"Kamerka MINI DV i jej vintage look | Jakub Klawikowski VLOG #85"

Dzień dobry moi drodzy. Dzisiaj w odcinku znów cofamy się do archiwalnych materiałów, które nagrałem w tym roku. Tym razem do początku sierpnia i do pewnego teledysku.
Dzisiaj mamy nowoczesną kamerę.
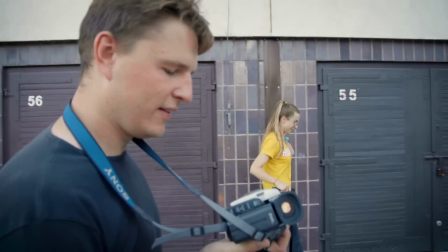0:16 Ma super steady shot i monitor LCD.
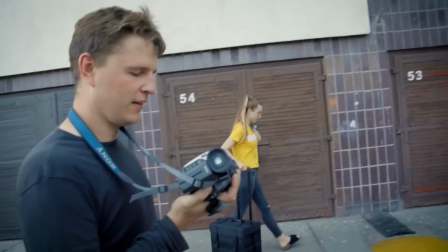0:21 Co takiego trzymam w ręce?
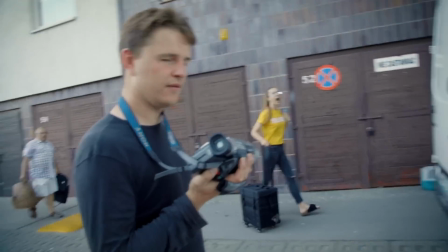0:23 Zapewne widzicie, że nie jest to moja Sony FS700, ani nic innego, ani też nie jest to RED, o którym mówiliśmy tydzień temu. Tylko kamera mini DV na takie małe kasetki, które 10-15 lat temu były właściwie najlepszym sposobem filmowania i wyznaczały jakość, jeżeli chodzi o konsumenckie kamery.
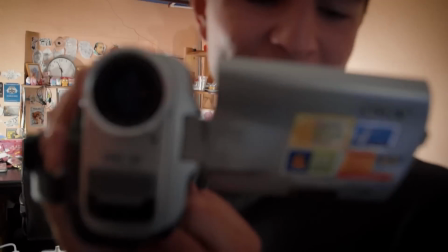0:44 Patrzcie, jak robimy. Ale to jest zarąbisty. Jejku, jak mi się podoba obrazek starej kamery.
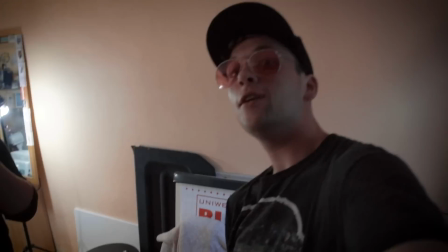0:49 Bo wszystko już jest za czyste.
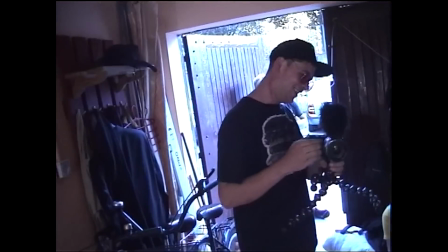0:54 I to takie dozumowanie. O, jakie to ładne.
Po co nam taki sprzęt? W tym wypadku chcemy stworzyć taki trochę vintage look i to, co było 15 lat temu, już stało się vintage.
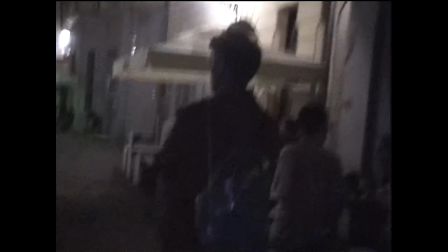1:10 Przypomina troszkę też kasety VHS i właśnie do tego chcemy zmierzać,
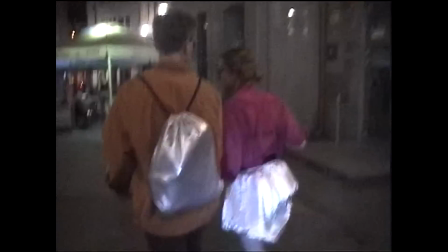1:16 żeby otrzymać taki obrazek, który będzie nawiązywał do lat 90., do początku lat 2000.
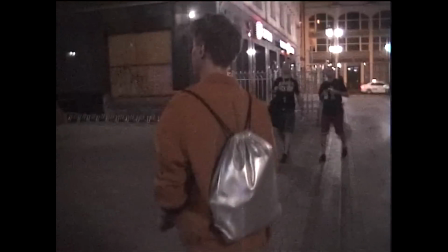1:24 Nie będzie taki czyściutki i ostry, tylko będzie wyglądał jak takie home video, taki emocjonalny zapis
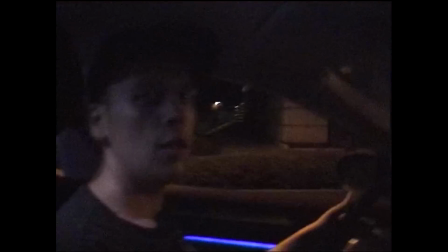1:32 przeżyć dwóch osób.
Jak tam, panie? Przecież jedziemy.
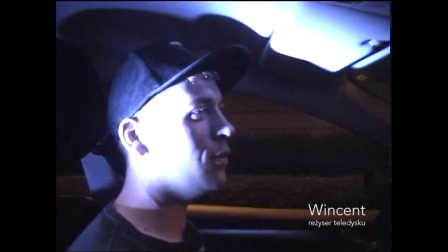1:37 Jedziemy w latach 80.
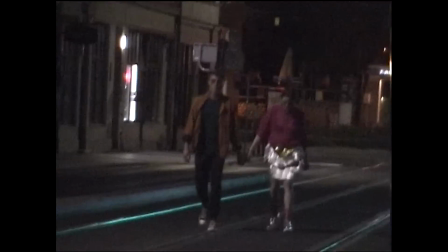1:42 Możecie biec w moją stronę. Albo iść.
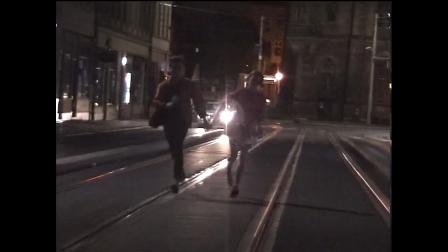1:46 Jedzie coś? O, fajnie, fajnie. No i dobra, i spróbujmy pobiec.
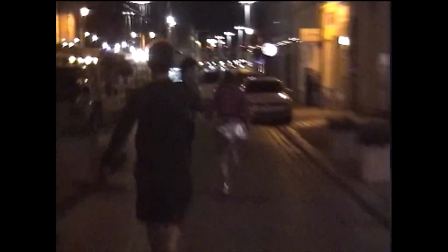Gadajcie, możecie gadać o wszystkim, to jest klip, nie używamy waszych słów. Mam.
Jeżeli śledzicie różne trendy, to pewnie zauważyliście, że powrót do lat 90. w modzie, czy też w marketingu jest bardzo popularny w tej chwili. I my też troszkę idziemy właśnie w tą stronę. Eksperymentujemy z formą.
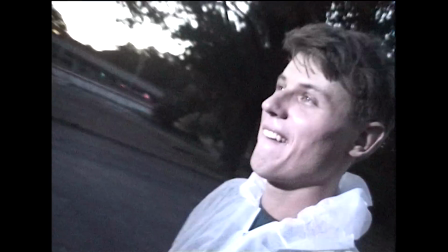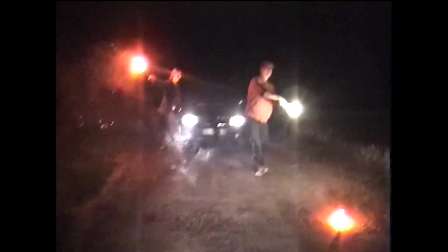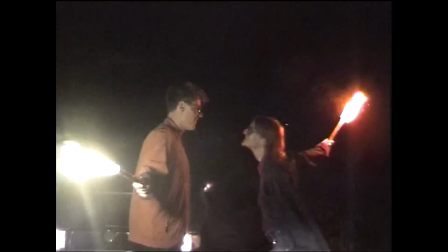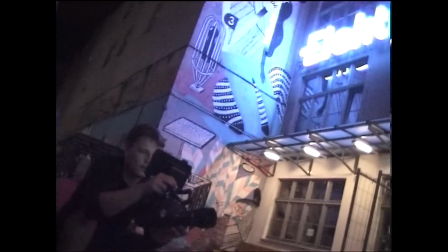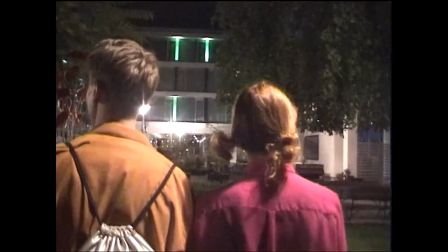2:45 Rozejrzyjcie się bardziej teraz.
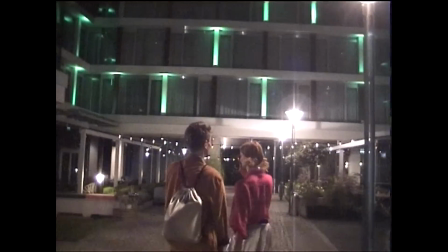2:49 Dobra, jakbyście chcieli zrobić coś takiego nielegalnego, że tak się rozglądacie, trochę biegniecie, tak niepewnie, wiecie,
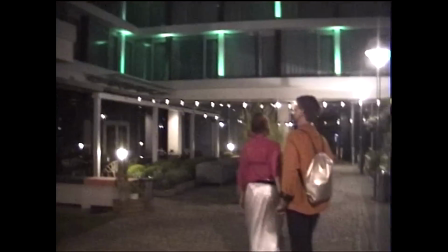2:56 uciekacie i biegniecie do przodu, bo ktoś was zauważył.
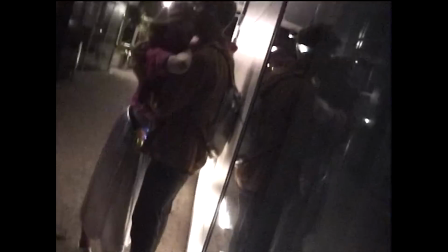3:03 Stańcie pod tą ścianką, to ona się fajnie świeci od dołu. Dobra, idziemy.
Ale nie jest to jedyna kamera, z której korzystamy. Mamy również FS700, a na niej obiektyw z adapterem anamorficznym. Czym jest adapter anamorficzny? Jest to taka nakładka na obiektyw, która pozwala widzieć szerzej, tak jak kinowy ekran, z tym, że nie tworzymy tego poprzez dodanie czarnych pasków, jak często się robi, ale poprzez ściśnięcie obrazu w ten kadr 16:9,
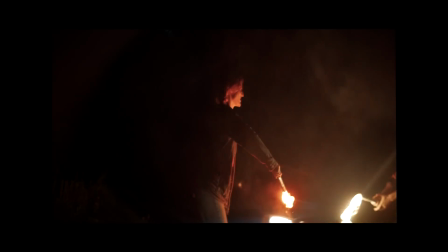3:36 czyli po prostu zbieramy więcej po bokach i wszystko ściskamy i potem na montażu z powrotem to rozciągamy i mamy
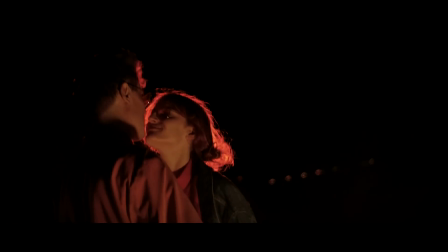3:44 takie bardzo ciekawe flary, inny sposób układania się tego obrazu na matrycy.
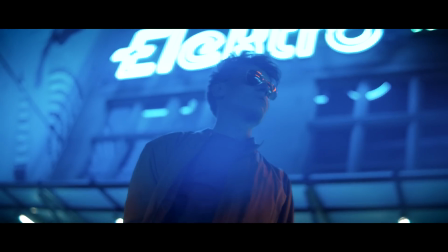3:53 Wszystkie rozostrzenia są takie bardziej jakieś plastyczne, bardziej bajkowe, więc to również dodaje nam coś do tych emocji, które chcemy pokazać.